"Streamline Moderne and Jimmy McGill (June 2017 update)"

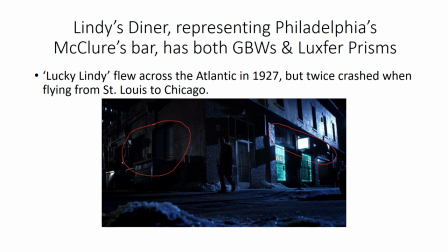Lucky Lindy was lucky enough to fly across the Atlantic in 1927, but he had worse luck flying to Chicago from St. Louis and crashed twice on that journey.
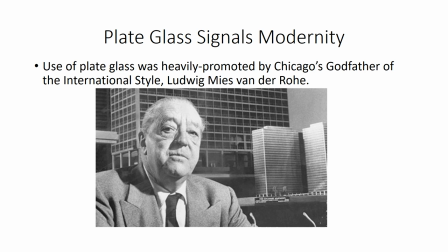There is heavy use of plate glass windows in Breaking Bad and Better Call Saul. Plate glass comes from Europe, but the the prophet of plate glass was based in Chicago,
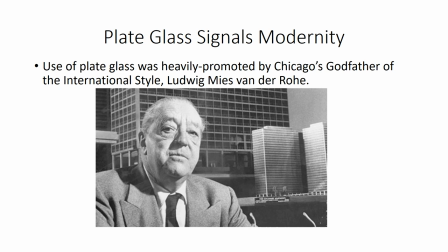Ludwig Mies van der Rohe, and so his influence is everywhere in Albuquerque.
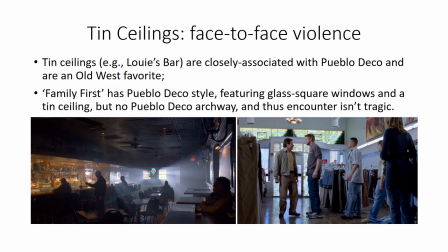Tin ceilings indicate face-to-face violence. Tin ceilings were a favorite in Old West saloons, and in Albuquerque it's associated with Pueblo Deco architecture.
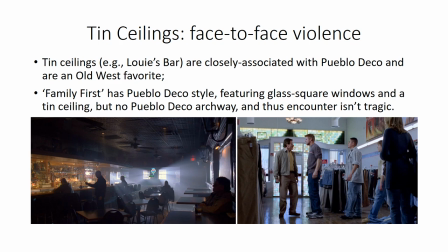We see one at Louie's Bar where Mike pops Walt in the face. We also see at the Family First clothing store a tin ceiling,
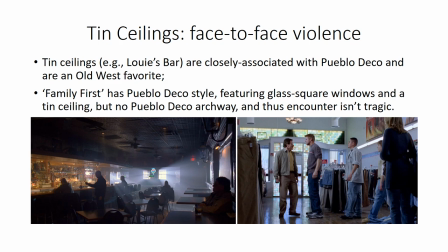but there's no Pueblo Deco archway in this space, and so the encounter between Walt and the teenagers never becomes a tragic encounter.
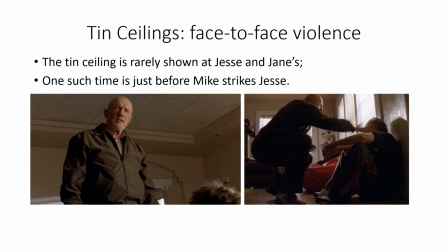The tin ceiling is rarely shown at Jesse and Jane's, but one such time is just before Mike strikes Jesse in the face.
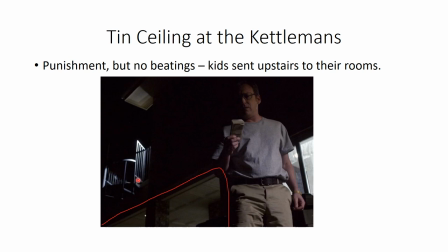There's a tin ceiling visible at at the Kettleman's house when Mr. Kettleman discovers a bundle of bills on a toy truck. I feared for the kids at this point.
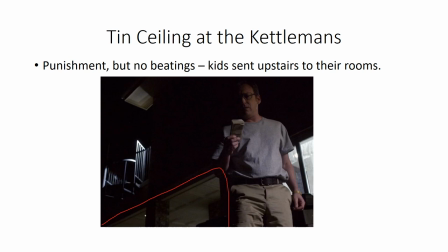I Better Call Saul is a gentler show than Breaking Bad, and the kids are simply sent upstairs to their bedroom.
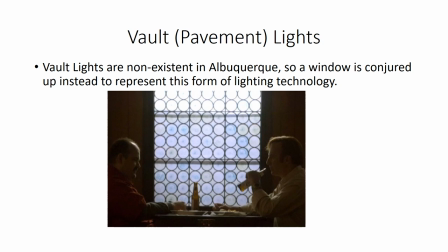Vault lights are also important in urban centers, but as it turns out, there's no vault lights in Albuquerque. And they still wanted to use vault lights, though, so they created a window that looks very much like vault lights and used it in
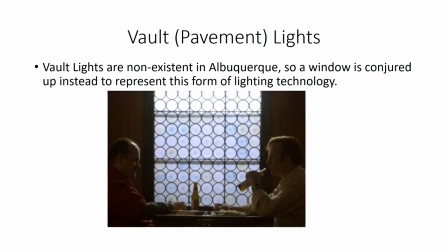Arno's bar scene with Marco and Jimmy McGill.
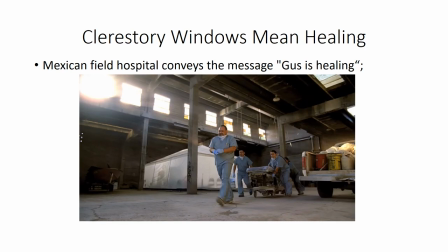Clear story windows mean healing. We see them, for example, in the old Schwarzman's Slatterhouse, and they convey the message that Gus is healing.
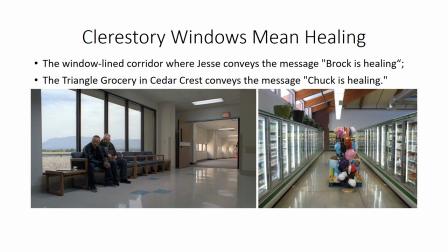We see clear story windows in the hospital scene where Jesse awaits Brock's fate. The corridor here is a clear story, and you can clearly see out over the roof.
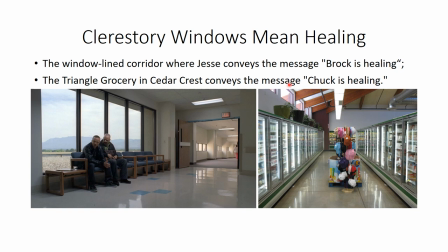Here the message is Brock is healing. There is a clear story window as well at the Triangle Grocery in Cedar Crest as Chuck walks down this aisle, and the message here is Chuck is healing.
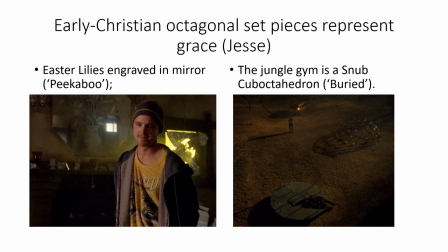The early Christian octagon represents grace, oftentimes with set pieces. In Jesse's scenes, for example, we see an octagonal mirror with Easter lilies present on the wall at Spooge and Skank's place.
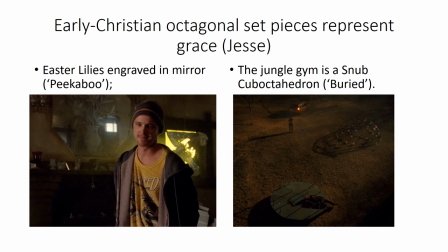And when Jesse throws away all his money and retreats to a park, we find on a rotating octagon with a jungle gym nearby which has a very specific crystalline structure known as a snub cube
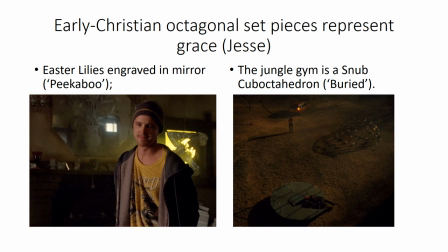octahedron which I believe they chose simply because they liked the name.
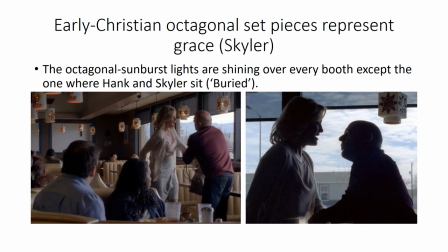In Schuyler's scenes we see the octagon as well. When Hank tries to get Schuyler to turn state's evidence. We see these lamps with octagonal sunbursts present in the restaurant.